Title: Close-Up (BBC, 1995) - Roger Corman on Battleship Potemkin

I've chosen the Odessa Steps sequence from the Battleship Potemkin by Eisenstein because I think it's a wonderful sequence by itself,
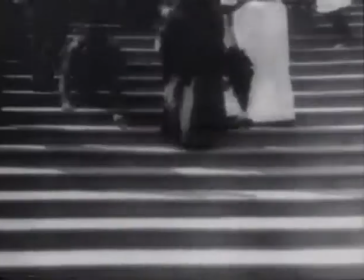and in addition, it occupies a unique place in the history of film. The Odessa Steps sequence is the story of the soldiers sweeping down the steps at Odessa during the mutiny of the sailors on the battleship Potemkin, and what the soldiers do to the crowd, which is essentially drive the crowd away,
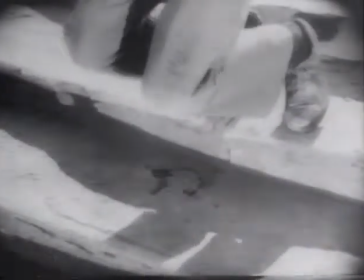killing a great number of them. Primarily a sequence of movement, of different camera angles,
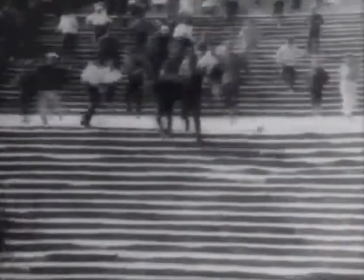and of editing techniques to bring great emotion and excitement to that movement. And Eisenstein accomplishes this by various means. First, he uses the traditional long shot to establish the geography,
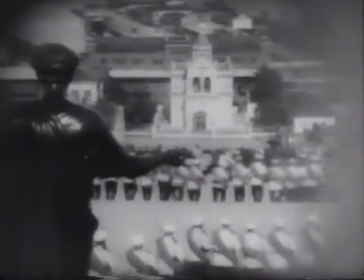to see the soldiers appearing at the top of the steps, and to start their inexorable movement down the steps, driving the crowd beneath them. He intercuts these long shots with medium shots of the crowd,
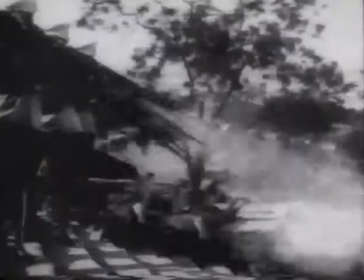and then brilliantly composed close-up of the guns firing and wonderful close-ups of the moving feet coming down.
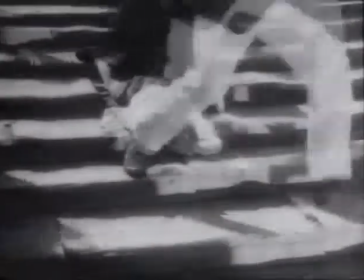He counterpoints this with the medium shots of the people
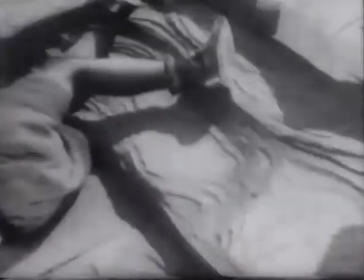and close-ups of the people either fleeing or being shot and falling. So it is a steady movement down the steps that we know cannot be stopped.
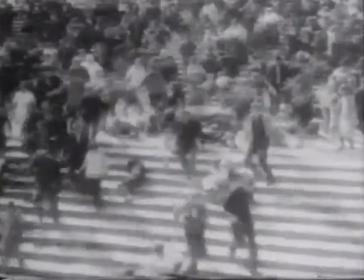Shortly thereafter, he reverses his downward movement and cuts to a woman carrying her dead son up the steps. The shocking effect of this one woman carrying the dead son, as if to say, this is what you have done to the soldiers, is used to wonderful effect and breaks that movement
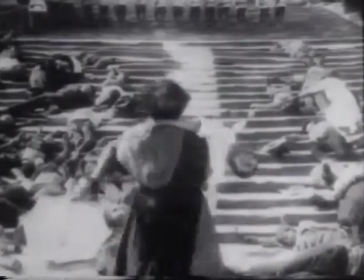down the steps and brings a note of humanity to the clearly described
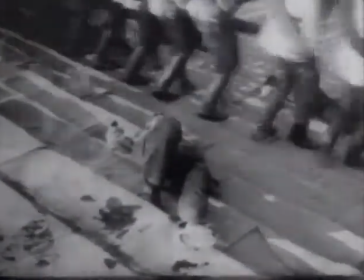inhumanity of the soldiers' movement. He then cuts back and forth and eventually cuts to the baby carriage with the baby in it
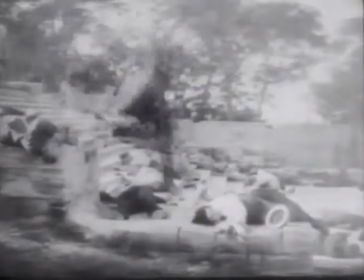coming wildly out of control down the steps.
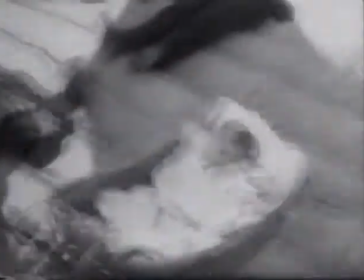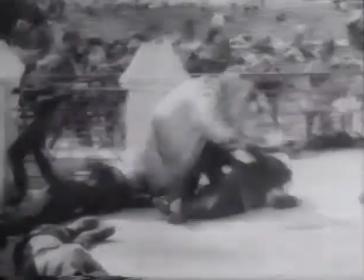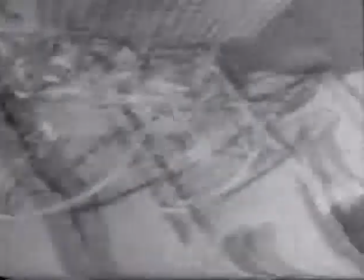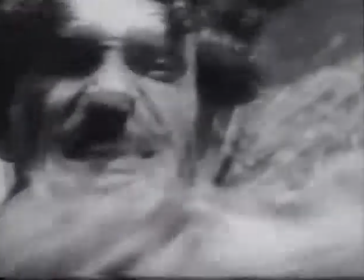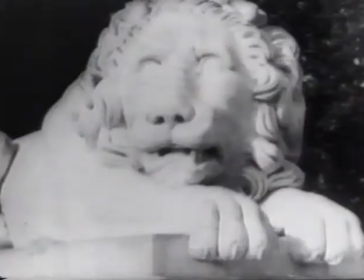At the same time, there are statues of lions at the bottom of the steps,
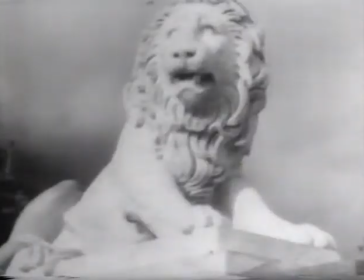and what Eisenstein does is to photograph those stone lions from different angles, and from the cutting, you have the feeling that the lions are almost rising up in shock and anger and potential opposition to what is going on.
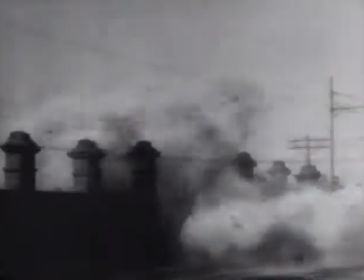I overstate because it's the audience's impression that the lions are moving.
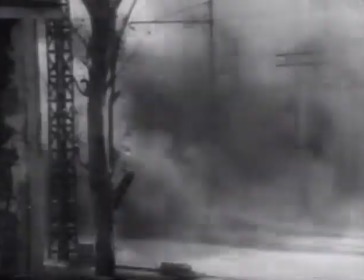Obviously, they are not moving. At one point,
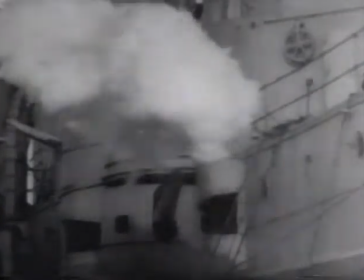he intercut one shot of one cannon on the battleship firing. The battleship clearly could not affect what was going on. The lions could not affect what was going on. The mutiny failed, the soldiers won, but I believe, and I may be reading more into this than was there, but I don't think so.
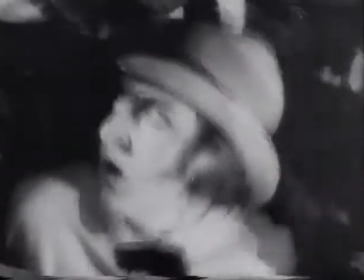Eisenstein was a brilliant director. What he was saying, through the brilliance of filmmaking, he was also making a statement,
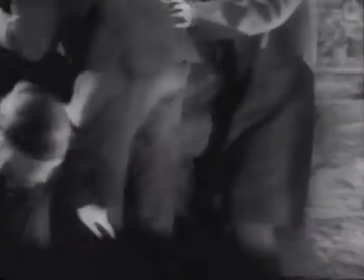which was that the mutiny for the moment was put down because of the superior power.